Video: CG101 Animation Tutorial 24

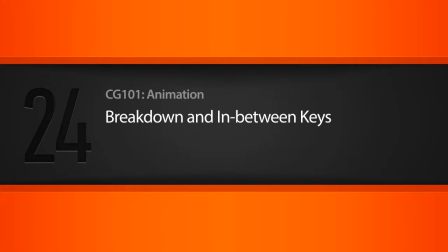[0:07]
In this lesson, we will learn about breakdown and in-between keys.
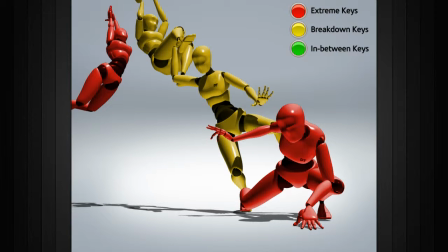[0:11]
In animation, breakdown keys are the initial keyframes which lie between the extreme keys. They're used to define how an animated subject transitions from one pose to the next.
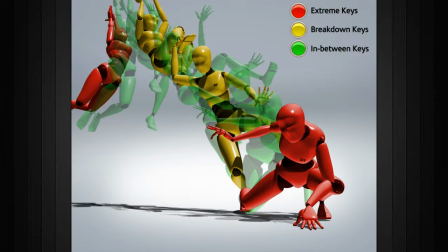[0:22]
In-between keys are the keyframes created between extreme and breakdown keys, and they're used to refine the fluidity and spacing of an animation.
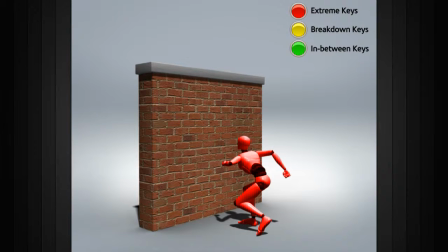[0:31]
When working on an animation, it's good practice to piece it together one layer at a time, starting first with the major poses that are used to tell the story in your scene. Following this step, we can add breakdown keys between those major poses.
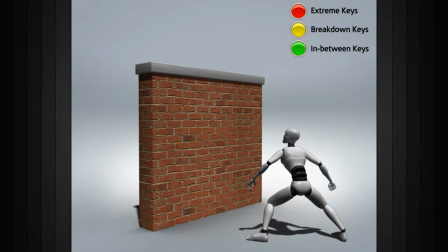[0:43]
This gives us an idea of how the animated subject will move from one major pose to the next major pose.
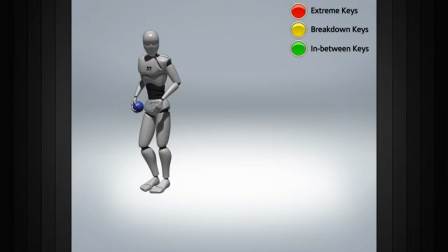[0:49]
Here's an example. Let's say that we're animating a character pitching a ball. We would first create the initial pose of the character in an anticipatory gesture, getting ready to throw the ball.
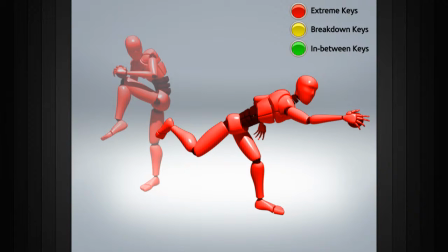[0:59]
The next pose could be the character releasing the ball. From this point, we could add some breakdowns to the action. These would be the poses of the character opening up from the anticipatory pose, and the pose of the character leaning forward with his arm behind him getting ready to release the ball.
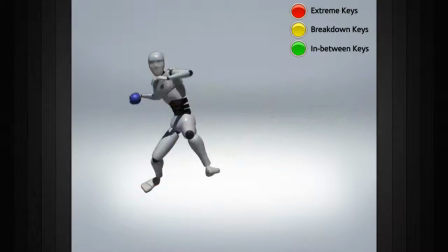[1:16]
If we play this animation, here's what we'd end up with. We can see that the animation doesn't quite look natural because there's still something missing.
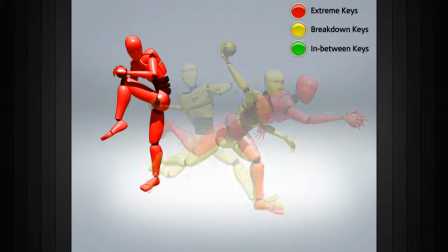[1:23]
We need to add in-between keys between our major and breakdown keys in order to polish this action.
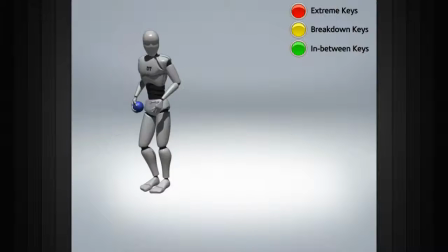[1:30]
Now, this looks like a more convincing pitch animation.
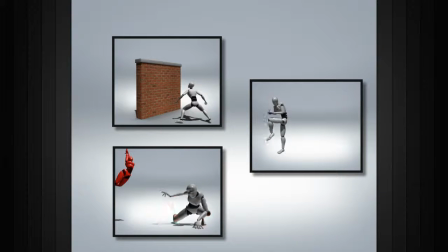[1:33]
After laying down your extreme keys, make sure to use breakdown keys to illustrate how your characters move from pose to pose, then use your in-between keys to polish and finalize your work.